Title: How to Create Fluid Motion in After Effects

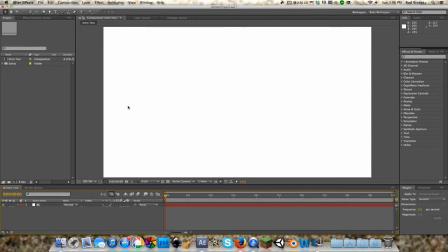(0:09)
Hey guys, how's it going? Bud here. Welcome to this third episode of Christmas with Photo Yellow Digital 2013. This is the second episode of the series, and as I said yesterday, in yesterday's episode, I'm going to be doing an After Effects tutorial,
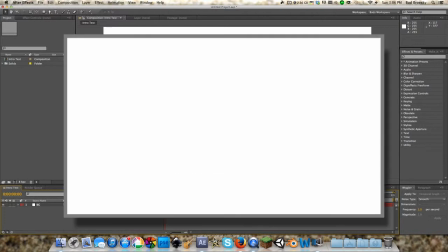(0:25)
and today I'm going to be showing you guys how to create something similar to the intro that I created,
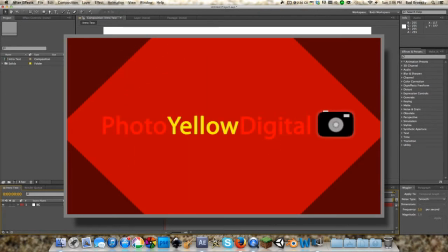(0:31)
and also, but this is mainly going to be going over just how to create fluid motion in After Effects with shapes.
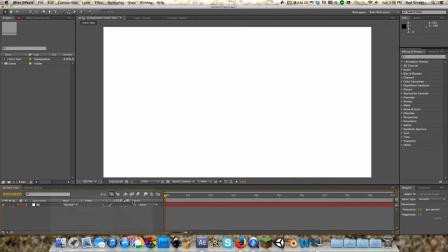(0:38)
And so we're going to be going over that. We're just going to create a new solid that we're just going to call square one. And we want this to be sort of like a reddish color there. So that's all good.
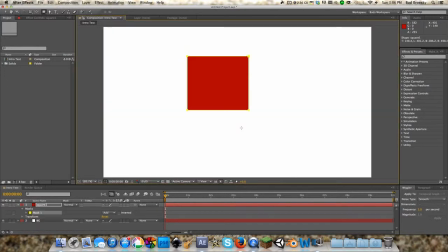(0:50)
Now if we click on the square tool up here or hit Q and you just start to drag a square, it's not going to be a perfect square unless you hold shift.
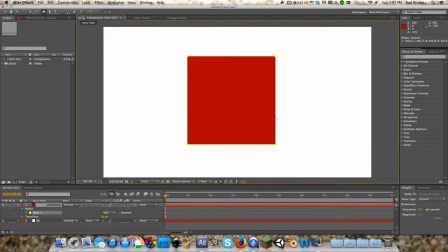(0:58)
That's going to, After Effects is going to make it a perfect square. So now let's say we just want something like that. Hit V to go back to our normal select tool, and
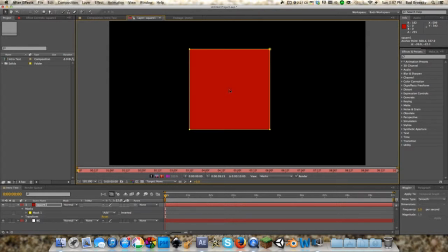(1:13)
I'm just gonna double click on this and move the center of the cube, or this is basically how it rotates. It rotates on this little crosshair in the middle, so I'm gonna move that to roughly the center.
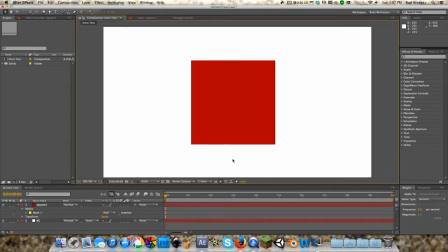(1:26)
So now that we have that, I'm gonna just scroll out a bit.
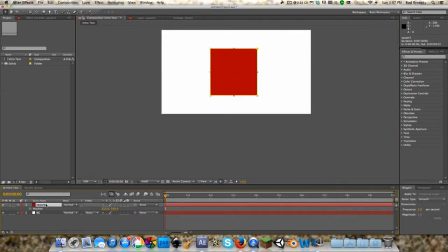(1:31)
We're gonna click on our square, press P for position, hold shift, and hit R for rotation. And we're gonna start first a position, and I'm gonna show you how to do fluid position movements to have the cube move across the screen fluidly and not jerkily,
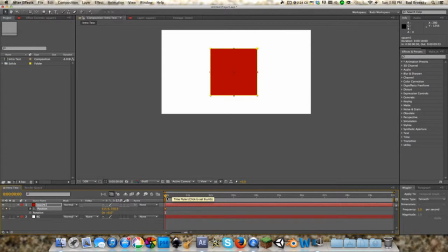(1:50)
and so it doesn't look realistic. So we're gonna have it start, actually gonna move this out to around the 1 second mark, and we're just gonna move the cube down here.
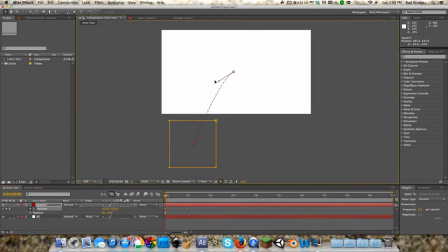(2:03)
Maybe off to the side a bit. Why not? And let's add a little bend in the movement here.
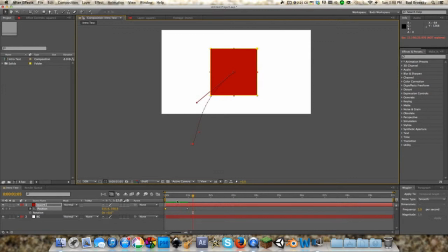(2:10)
So as you can see, if we preview this now, it's a jerky little move. It like stops and starts abruptly. So what we can do is we can just hold shift and select these two keyframes here.
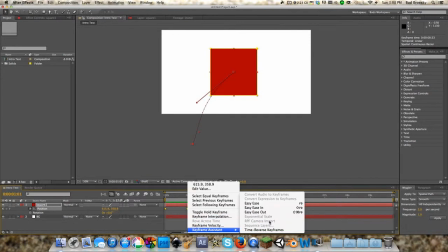(2:25)
Right click them, go to Keyframe Assistant, and you can do a bunch of different things. These are the three main things we're going to be talking about. There's easy ease in, and easy ease out.
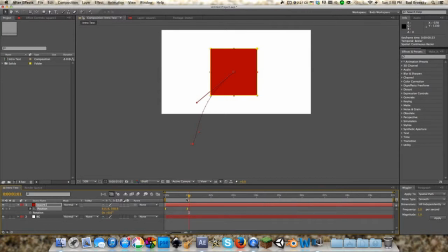(2:37)
We're just going to be clicking on easy ease, and that will change the look of the keyframes there. And this is essentially just going to make it smooth and fluid.
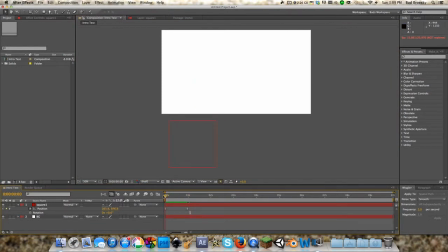(2:46)
As you can see, it's not jerkily moving. It's very fluid and smooth.
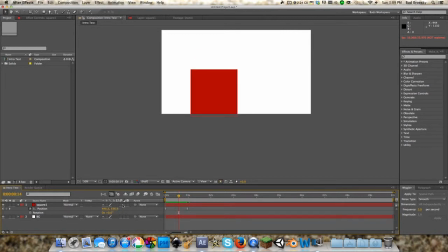(2:52)
Now the next thing that you can do is turn on motion blur, and you can do that by going into here, clicking motion blur, and applying it on your composition. Now this is just going to allow, as you can see, a little bit of blur. It's just going to make it look like it's realistically moving across the screen.
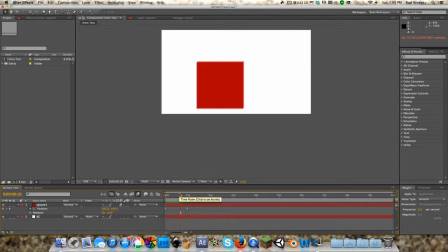(3:07)
And this isn't just useful for creating intros like this, it's also useful for doing CGI or any kind of VFX. Often what I'll do is if I have something, let's say I'm imitating a blood stain on someone's clothes,
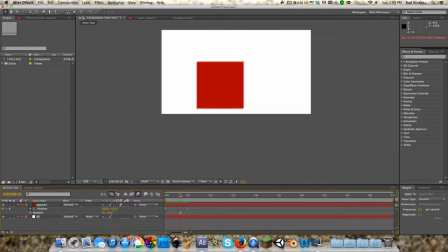(3:24)
I'll motion track their clothes and I'll digitally add a blood stain, and then I'll add motion blur, so when they're moving it looks like it's actually moving with them and being blurred with them.
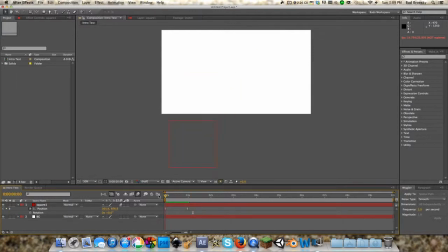(3:34)
So yeah, if you add motion blur, as you can see, it's fluid, smooth, realistic looking motion.
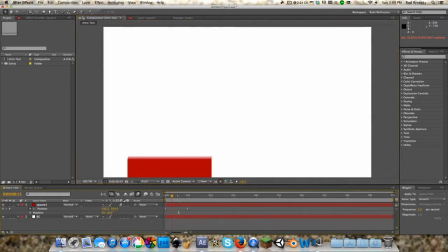(3:41)
Now we're going to be doing some rotation.
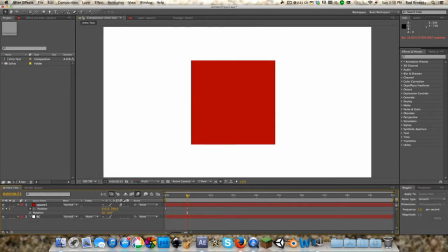(3:43)
So let's just bring this to, when it gets to here, turn on rotation, and we'll go to about the 2 second mark. We'll just have it spin around one full time here.
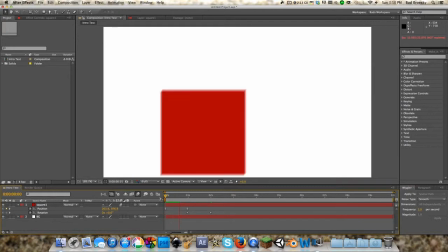(3:57)
So now we have it spinning around one full time. And I found with rotation, you don't generally need to use the easy ease.
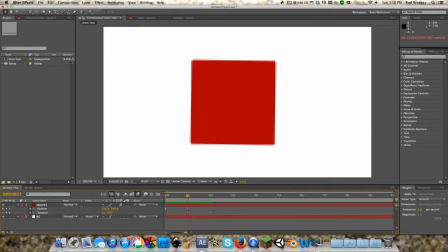(4:06)
You might want to a little bit, but if you add it to both keyframes, it's actually going to do this weird glitchy thing where the cube looks like it's spinning really fast.